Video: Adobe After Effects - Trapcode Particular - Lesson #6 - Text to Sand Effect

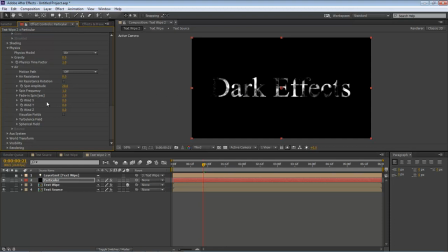8:15 Come down here to our wind X. This right here is going to move it to our left, so we want to make it a negative 300. And then our wind Y, we want to make it go up, so we're going to do this as a negative 200.
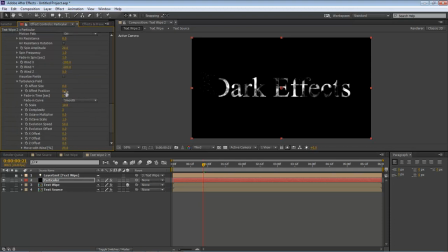8:32 Next thing that we want to do is come down here to our turbulence field. We want to make our effect position 400. So right here, we give it a little bit of a wiggle, as you can see right there. It's sort of like a wiggle. Let's bring this up to about a half so we can see it a little bit better.
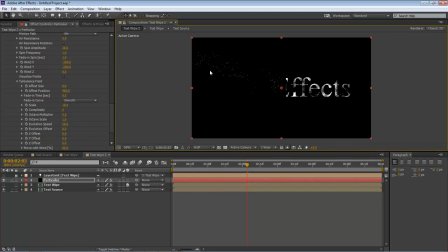8:52 As you can see there, we got sort of like a wiggle going on. Let's drop this back down to a third. And next thing that we want to do is come down here to our move with wind, and we want to change this to 150.
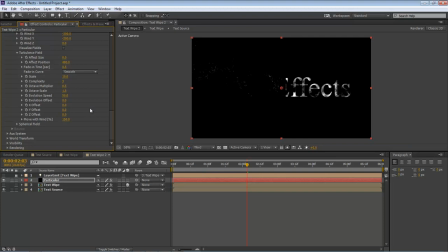9:06 This right here will allow it to move a little bit more with the wind, almost like it's blowing, breezy, windy day. Okay, and so this is basically where Mike had left off at. And so what I'm going to do is that I'm going to take this one step further.
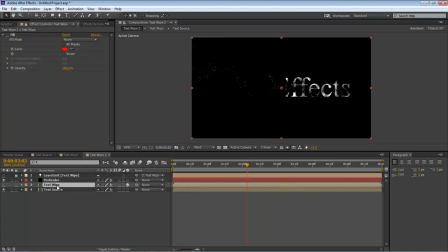9:24 So what we're going to do now is that let's come over here to begin with. As you can see, we've got a cutting of our letters, and that's not what we want.
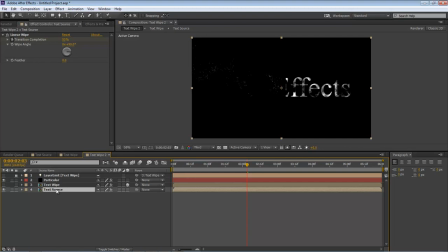9:39 That's not the effect that we want. So let's come over here to our text source, linear wipe, and feather. We're going to set this at 40. And now you can see it right there. It's sort of, instead of it cutting it off, it sort of fades it out. That way we've got just a little bit better of a transition to to where it actually looks like the
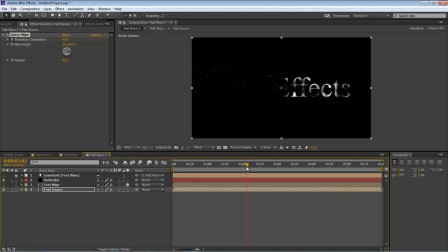9:59 text is actually disintegrating, and that is the effect that we want. We want it to disintegrate, and with the black right there, it looks like it's grabbing from the center and pulling it out. So it's just all together a really, really cool effect.
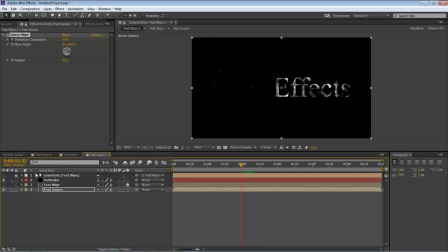10:15 And so, all right, now let's jump back over here to particular. Let's come down here and let's go to auxiliary system. From the emit, let's turn it onto continuously.
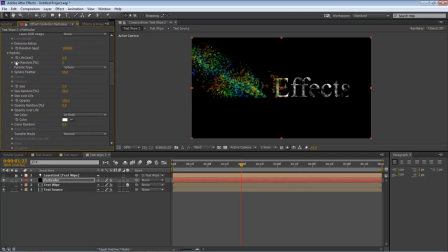10:30 Let's come all the way back up here to our particle size, and let's change this to 0. Drag it all the way back down. Okay, first thing we want to do is for our particles per second, we're going to change it to 5.
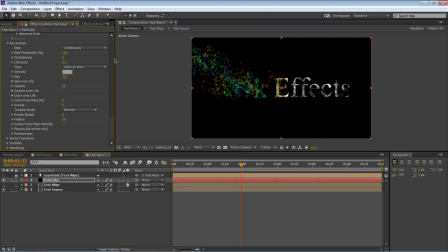10:46 Our life is going to go to 0.3. Then we're going to come down here to our size. We're going to make this a 1. Our opacity is 100. Then we're going to come over here to our color over life. We're going to change it to the very bottom.
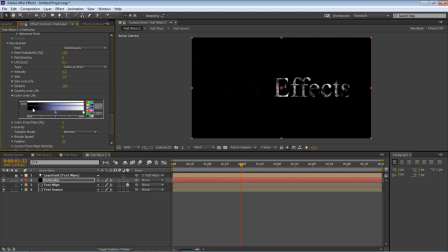11:03 Click here on this swatch, and that's going to make it like a black, like a really dark purple, actually, is the color that we're going for. Okay, bring that back up. And now we're going to come down and change the transfer mode from normal to add.
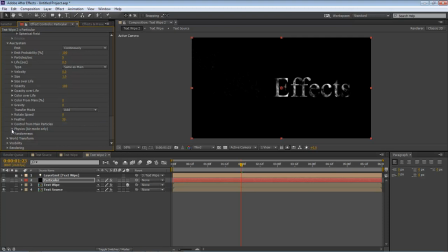11:20 Come down here to our physics, air mode only, and wind effect. We're going to change it to 200. And then our turbulence position, we're going to change that to 100. Drop down once again to randomness, and we're going to make our life 100,
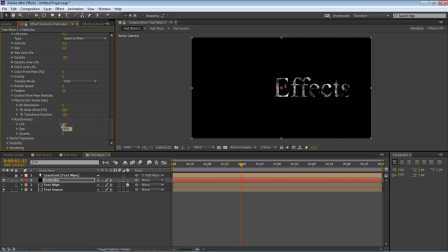11:39 our size 100, and our opacity 70. So that right there, as you can see, gives us a really cool effect on our text as it's going through.
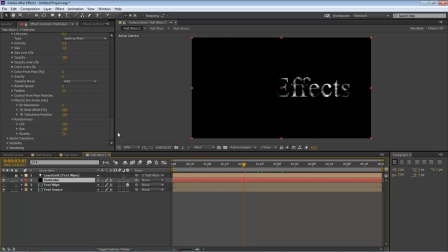11:53 So now, but we can hardly see it, and the reason why we can hardly see it is that there's just not enough particles. So we're going to come over here to our particles per second, and we're going to change this to 1,000,000. So that's 1, 2, 3, 4, 5, 6 zeros. Click on enter, and there we go.
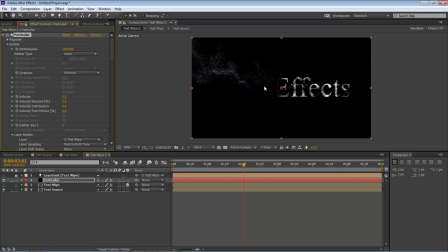12:13 Now we can definitely see as the particles are leaving our letters, giving it a really cool sand effects coming off from each one of our letters.